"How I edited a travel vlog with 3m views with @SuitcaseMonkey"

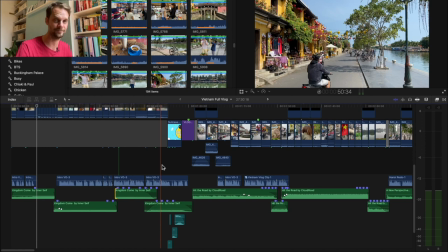245s
music is so important um that's the thing that takes me the longest especially in the intro you need to kind of be um spot on basically so this here this was something
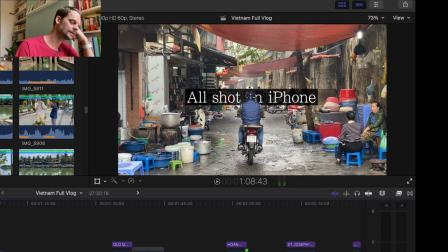253s
i did almost on the last day this is called um this is masking and keyframing the mask So as you go into the, this took me about an hour to do.
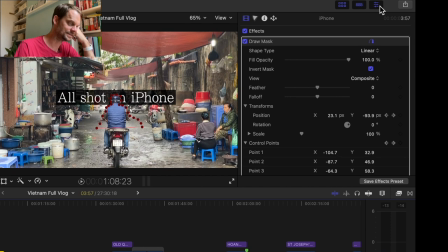268s
So because I shoot in 60 frames a second, it means it's 60 times a second. If you look as I hit all of these, I'm going through frame by frame here. You can see I'm keying. If I zoom in a little bit here.
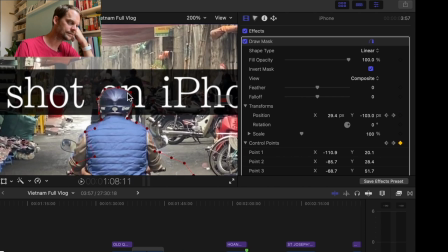282s
um so yeah so every single time I move the key um the keyframe points and the mask to go
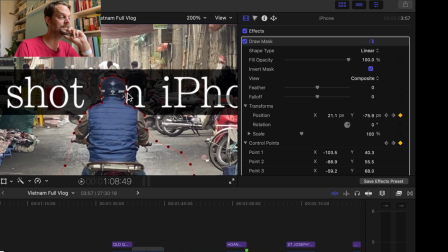290s
with him cutting off the uh the title here so I this was the last thing I actually did on the video I didn't intend on doing this I just planned on having it there but one of the things that happens in my videos is I kind of I'll do just I sort of do the bare minimum and
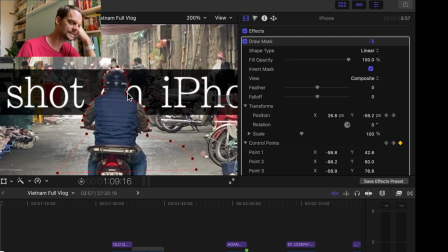305s
then just as I go through just things start to layer up so little things like this kind of then make it look really kind of cool but i say i had to move those for every single frame i had to do it which took forever but i kind of like the the the vibes
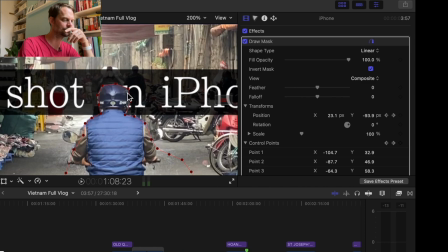316s
kind of cool the only thing is that makes it not as good as i wanted is if you're looking actually goes under some stuff so there's like shadows um so it sort of looks like i'm doing bad keyframing because it doesn't stay constant um but you know
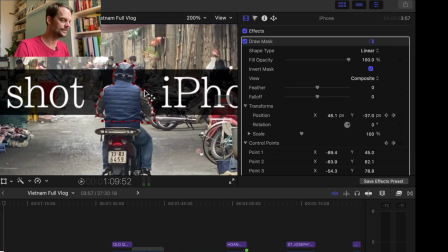330s
it it was good enough so uh i i quite like that it's kind of cool i've not done that too much so i quite like
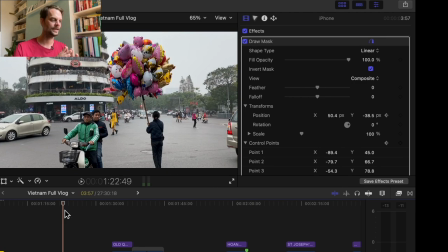340s
that effect I actually had to the thing I couldn't work out about Hanoi again at the start it's YouTube you need to get on with it basically but I think it's also good sometimes to set the tone for what's about to come so in my Sri Lanka video I had a thing where I showed the map and I showed where we were gonna go and that video is done really well so I wanted to do something similar for this
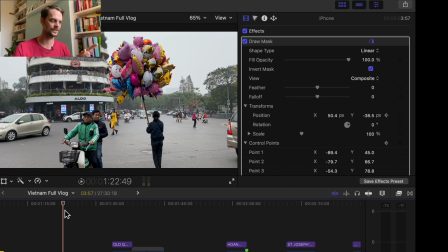359s
so I had like two versions of the video which if I still got the first version I'll kind of show you now its location provides the
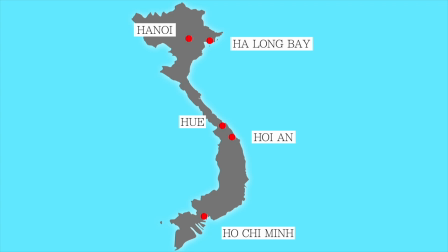366s perfect starting point to travel the country north to south. Following Hanoi, we'd be floating through the night in the beautiful Halong Bay.
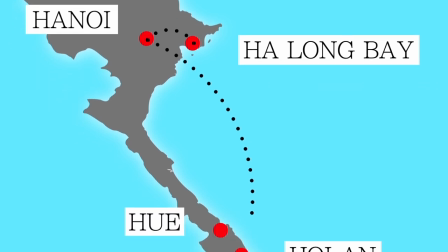375s Then, after a short flight, we'd arrive in Hoi An, Vietnam's most charming and atmospheric town,
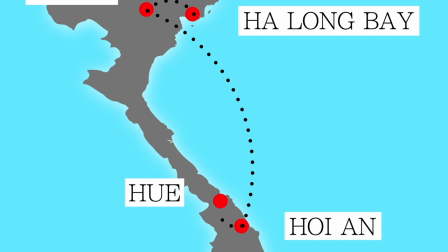381s before heading to the historic Hue, home of tombs, palaces and shrines.
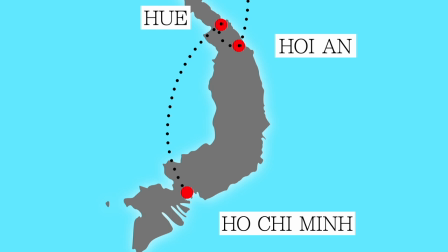386s
Our final domestic flight would take us to Ho Chi Minh, the most populated modern city in the country. me ultimately that was really good like it
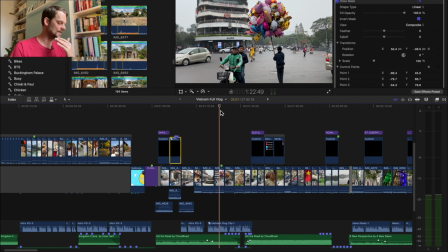395s
looked good and everything but it just dragged it down a little bit time-wise so I just wanted to get on to the next thing and that's always I suppose my number one thing is just just get on with it basically and anything it doesn't have to be there then remove it or reduce it it's kind of my general
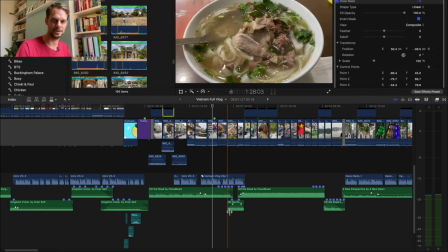408s
vibe but you see again here like I'm sort of I'm I'm jumping between these these two clips the music just
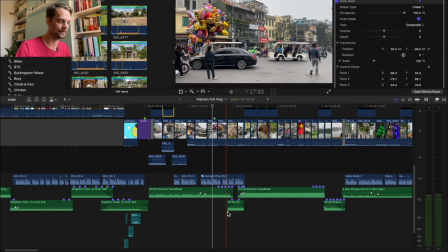415s
so I can kind of loop it back and it gets to the right point for when I want to be there so if you listen to this you'll hear
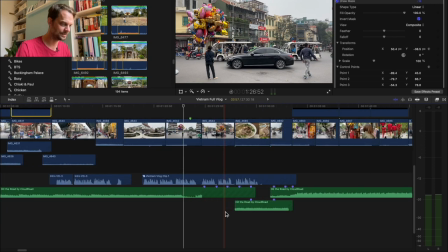421s
you these three different parts of music but as it's kind of happening in the background hopefully you don't really notice it still suffering from
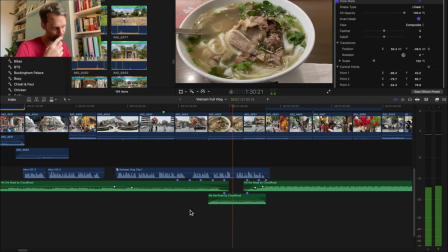427s
jet lag we stuffed our mouths with foe and started to explore its buzzing streets
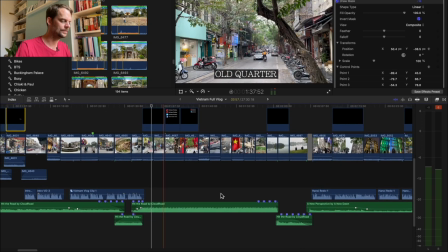435s
just so it kind of comes around at the right point and again I was like you know I was like a mixture of talky and then not talky and talky and just sort of and just kind of mixing
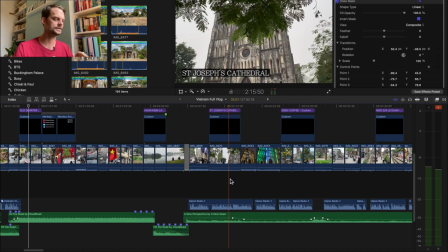443s
those those two things in now I actually had a joke here at the start which again if I can find it I'll include it now as a young,
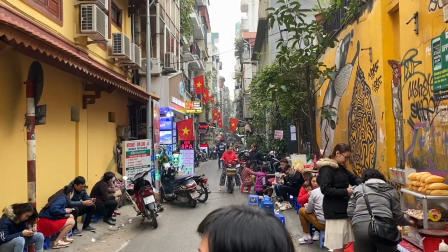452s
stupid child, the only thing I successfully remember from history class is that Vietnam was the birthplace of Bubba Gump Shrimp.
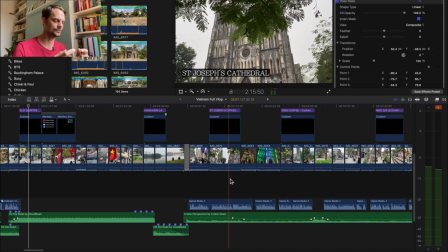461s
I was going to rewrite it actually and do it in a better way because I don't think the way I did it was very good or I didn't deliver it very well. But again, this is only like four minutes into the video and so the first proper joke, I don't want it to be a dud basically. So I cut it for that reason.
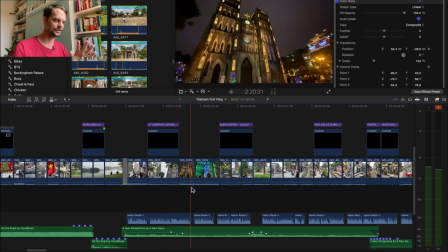477s
If it maybe would have been later on in the video then I probably would have included because by that time people are sort of on your side as
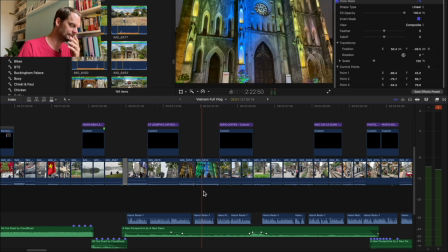482s
it were a bit more forgiving for some of the the jokes you'll kind of notice that i guess in a lot of the videos like the time when i sort of start to bring more of the humor and it's when you get to hoi an and there's the whole dress thing um but again i feel like the audience are on your side by that point so you can kind of get away with that stuff whereas if it's
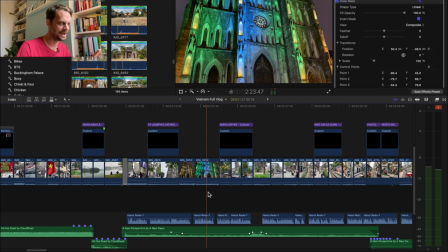498s
like i don't know if people are doing silly jokes at the start you just kind of go nah but if you've sort of won people over then then it's a bit more uh
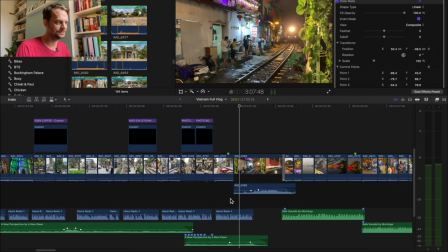505s
susceptible to those kind of jokes. Oh fun little fact by the way this this train clip here this isn't us we didn't actually stick around for this because the trains are only like three times a day and we didn't we didn't know this basically so it was more like I was passing on knowledge from what we missed out
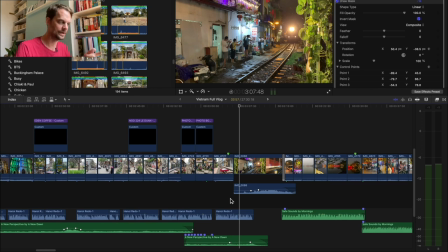521s
on. My friend was in Vietnam a few months before we went and it was him who told us about this train track thing so this is his footage here so we didn't actually go back to this and see this later.
If you want to see a train pass through here first hand.
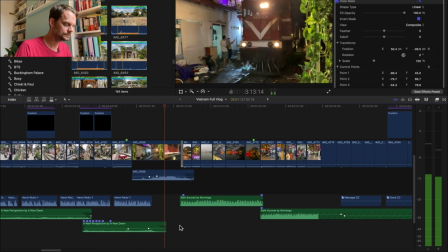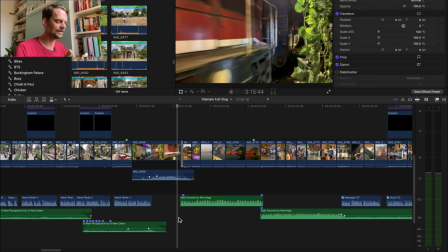542s
And again now we've sort of had this nice bit, we've had toki toki toki, then we have live action which I rarely have live action in the video so I quite like to let it linger whenever I do. I do it a bit later as well when we are riding the bicycle and we're going past on the tracks.
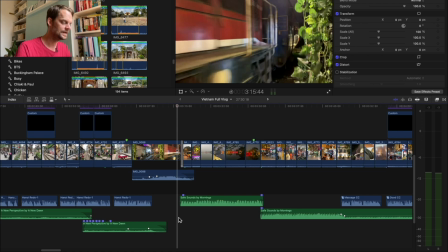554s
I just quite like to let that stuff breathe because I don't let it do that very often. And then again it's when you get this nice kind of darker beat, it's a darker, it's night time now and just trying to change the mood a little bit and
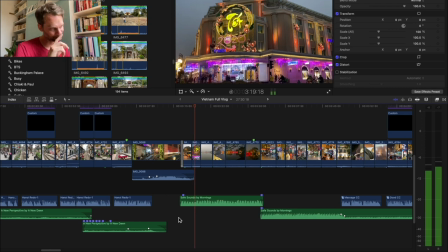570s
I quite like the fade out of the horn as well it's quite nice again
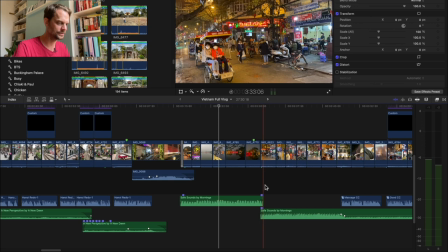578s
you can see like I'm concerted and it's like cutting between these two tracks here just to sort of get it to I think this is when it the music sites to change because all these
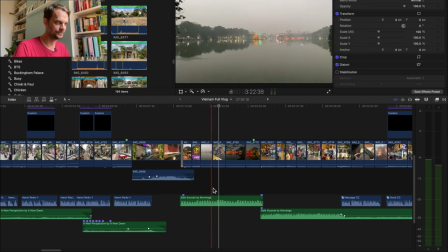586s
shots are fairly just kind of quiet stuff I guess it's just the lake right and the next shots
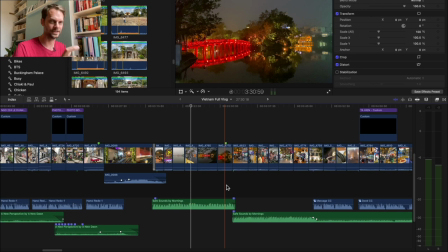594s
are going to be people and sort of getting a bit busier so I'll sort of change the music to match that so
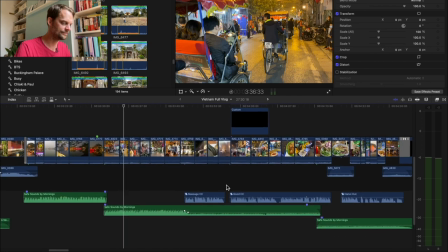606s
that's usually why I'm cutting the music just to sort of make it fit with what's going on oh
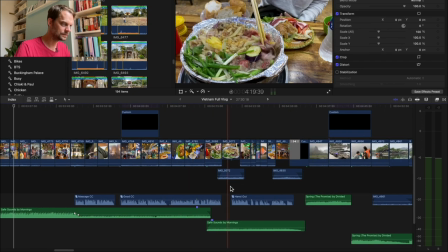615s
this food was so good the
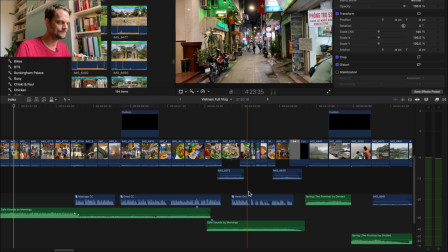619s
main the main difficulty I had with Hanoi was how to fit everything in because we had the day in Hanoi then we had the second day with mostly going to that boat place at Nimbin um and then we went back to Hanoi in the evening and then had the evening there and
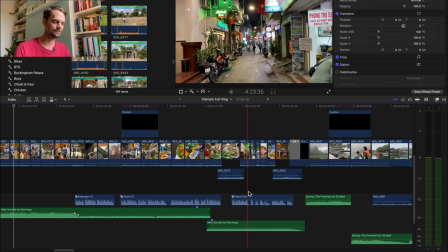635s
I didn't sort of want to usually I do most of my vlogs I do in chronological order so that we did this we did this but thematically it was nicer to be like here's Hanoi here's Nimbin and then here's Halong Bay um because I knew I wanted the Nimbin boat bit just to be just
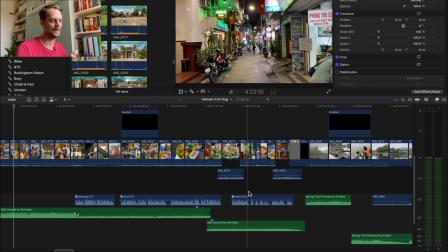651s
to speak its own words basically just because it was so picturesque um so I didn't want to kind of have that and then go to the boat and then be like oh we're back in hanoi we only did like two things so it was that's why in this i do like day one and two day three and four
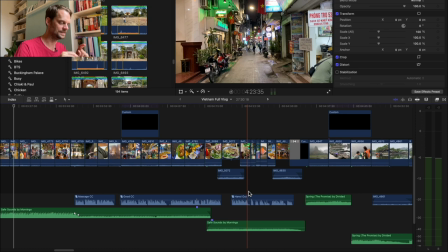665s
like i usually don't do that um but i did in this one partly because of this this intro was causing me so
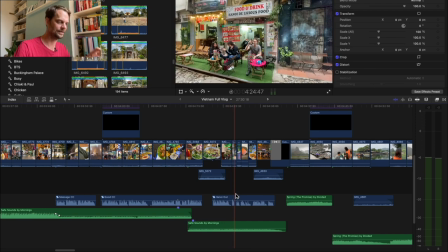672s
much trouble about how do i show the different things that we did without sort of dedicating a whole scene to it basically so was this constant
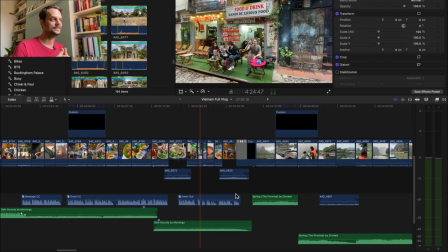680s
thing of how much do you you want to give detail to the people who want to go um but you don't want to dwell on stuff for people who are just watching it as something to to watch so it's like how do you sort of address both of those audiences so by putting both the dates together it was easier to
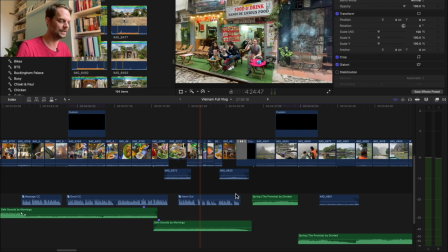694s
sort of talk about that stuff and then still kind of move it along pace wise now for the for
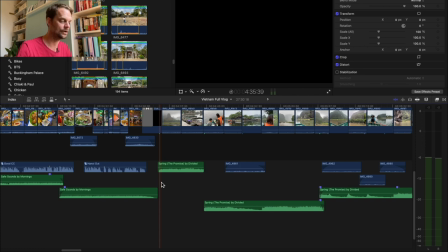702s
the nim bin bit obviously the music is vital because that's the only thing i had loads of different versions of music and again if i have this i don't know if i do um if i have this i'll kind of show you some different different what i do is i do like rough